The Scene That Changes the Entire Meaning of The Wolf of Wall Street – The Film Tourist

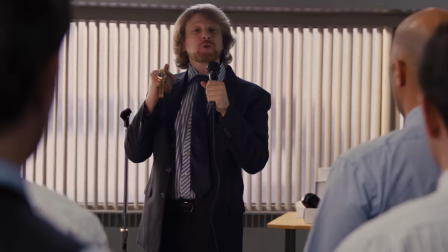[4:10]
Yet in The Wolf of Wall Street, characters worship at the altar of something else.
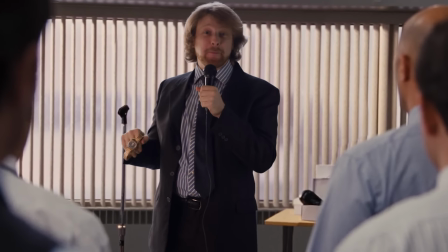[4:16]
Money.
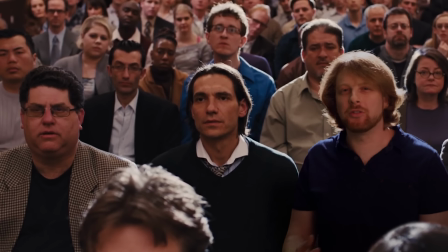[4:20]
The camera holds on these people, each one in focus so we can see their painfully average faces.
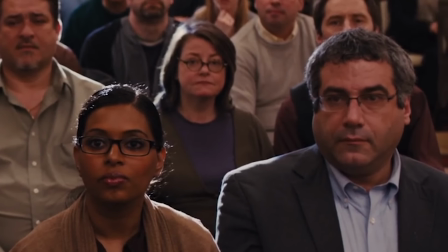[4:27]
Desperate, plain-looking people looking for meaning, desiring that which can elevate them above their mundane existence.
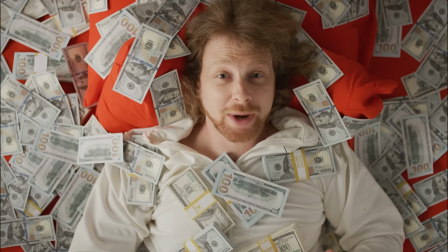[4:34]
Is Scorsese cynically likening the transformative power of faith to the transformative power of money?
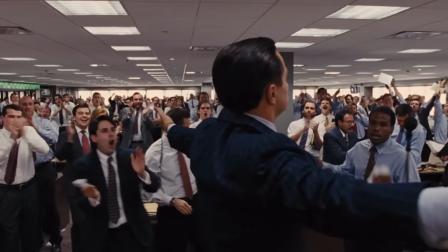[4:41]
Except the Almighty never promised $1 million in 8 easy steps. 3.
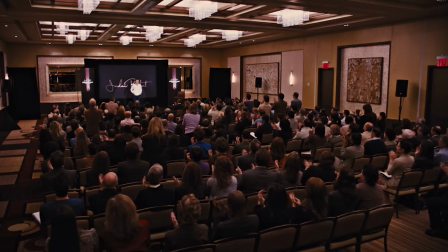[4:46]
What if, by solemnly portraying a crowd that worships Jordan despite his detestable actions, Scorsese suggests something really sinister?
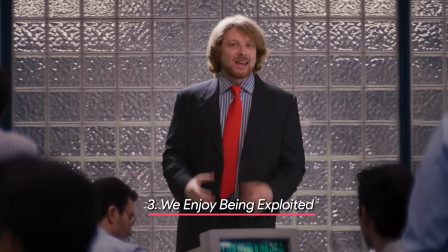[4:54]
Oh, baby. That we actually like being taken advantage of. Oh, you can play
rough, huh?
French philosopher Jean-François Lyotard famously said as much. The English unemployed did not become workers to survive.
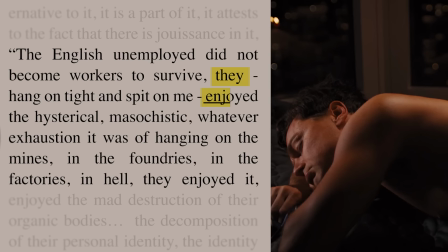[5:07]
They enjoyed the hysterical,
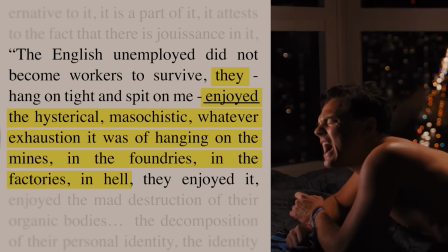[5:09]
masochistic, whatever exhaustion it was hanging on in the mines, in the foundries, in the factories, in hell.
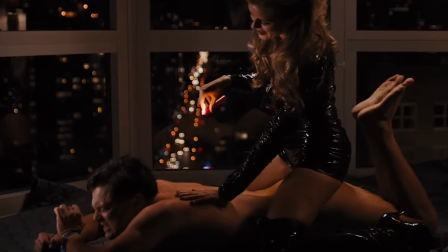[5:16]
They enjoyed it.
Oh, Jesus Christ!
Enjoyed the mad destruction of their organic bodies.
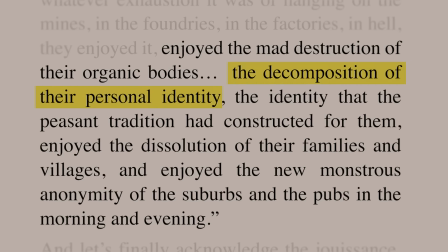[5:23]
The decomposition of their personal identity.
You are lower than pond scum.
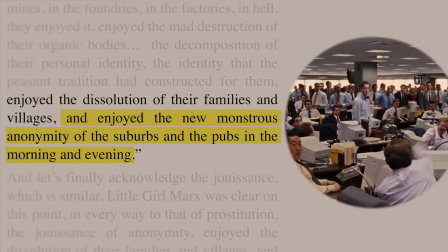[5:27]
Enjoyed the dissolution of their families and villages, and enjoyed the new monstrous anonymity of the suburbs and the pubs in the morning and evening.
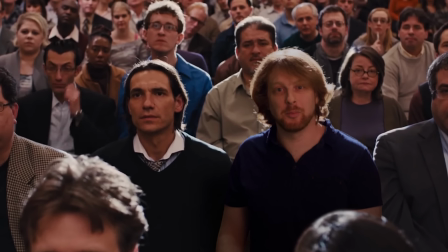[5:36]
So could this closing image indicate the voluntary submission of the masses, who not only don't mind white-collar criminals stealing their money,
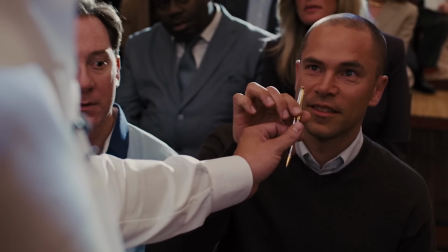[5:44]
but find a perverse enjoyment in their banal existence under the heel of the Jordan Belforts of the world?
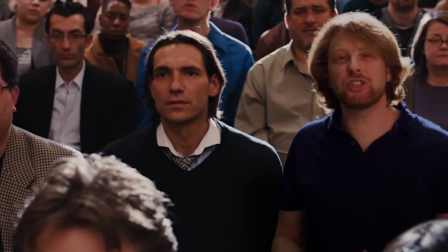[5:51]
This one single shot is emblematic of just how complex The Wolf of Wall Street is.
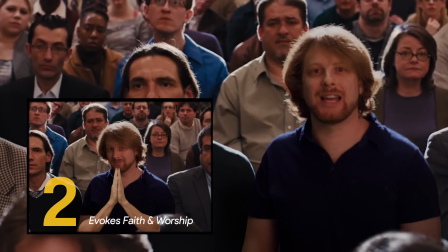[5:56]
As a true totem of our culture of excess, the film defies easy answers.
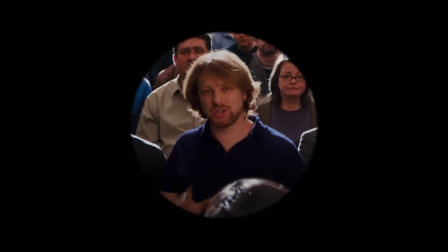[6:01]
This format is a bit of a test for us, so let us know what you think in the comments. And as always, guys, thanks for watching.
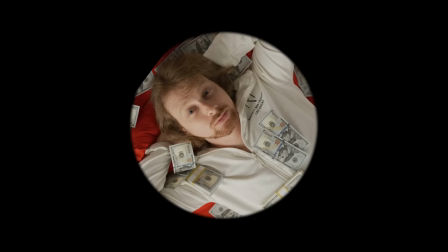[6:07]
Peace. So, there it is. Hope you guys enjoyed that. We've got a whole bunch of pilots on the slate this year. This is just one of them. We've got another one coming out in about a month. Also next month, we're doing the next in this series, which is on The Shining. So be sure to be on the lookout for that. This one was really special to us. As you know from watching our channel, we love movies. This was an opportunity for us to take our love for movies to the next step. So we wanted to leave you guys a little behind the scenes on how it was that we put this thing together and the big crew that it took to make this thing possible. So enjoy the behind the scenes, and we'll see you with the next one in about a month. Thanks, guys.
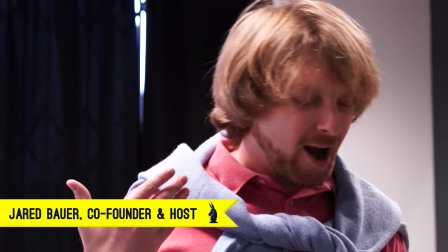[6:44]
Hey, what's up, guys? We're on the set of a new project. I'm wearing something I would never wear, but it's for the shoot.
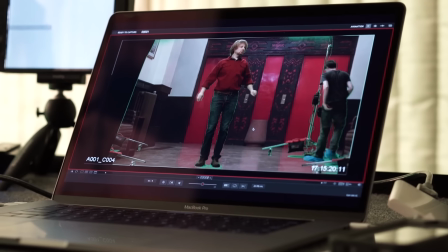[6:49]
This is behind the scenes, so hope you guys enjoy. We're doing this very interesting thing about putting Jerry into the movies. Today we're working on The Shining and The Wolf of Wall Street.
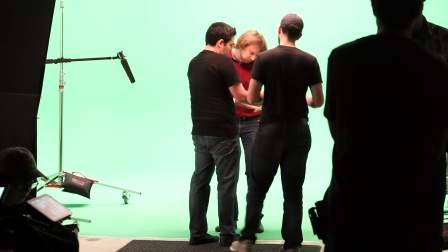[7:03]
Jared and I were brainstorming on how we can come up with something that had a little more production value, right? So to take the idea of a video essay where we're talking about theme typically or philosophy in movies, and now instead it's like,
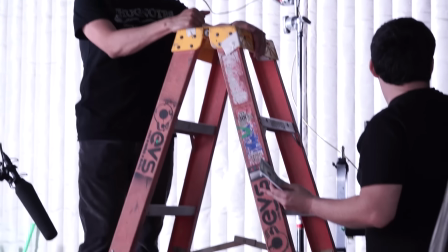[7:14]
how can we talk more about technique and style and do it in a way that's different from most other video essays you find on the internet. Thanks a lot to
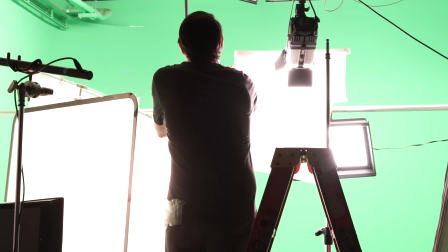[7:23]
RØDE Microphones and Digital Sputnik for supporting us. Your donation and your help and your support means everything to us. Without you guys, it wouldn't be possible for us to try and continue to develop Wisecrack,
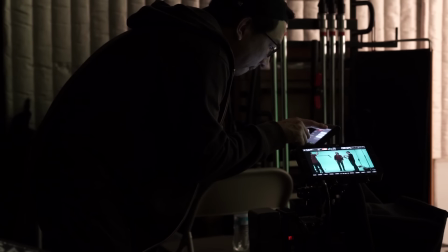[7:39]
to continue to stretch the brand, to try and make it into something more and more special.
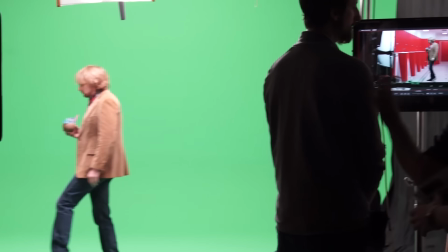[7:44]
And for all of you that support us on this journey to try to make it the best it can be, thank you so much.
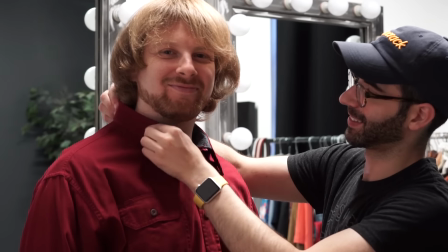[7:50]
And hopefully you guys enjoy our new efforts.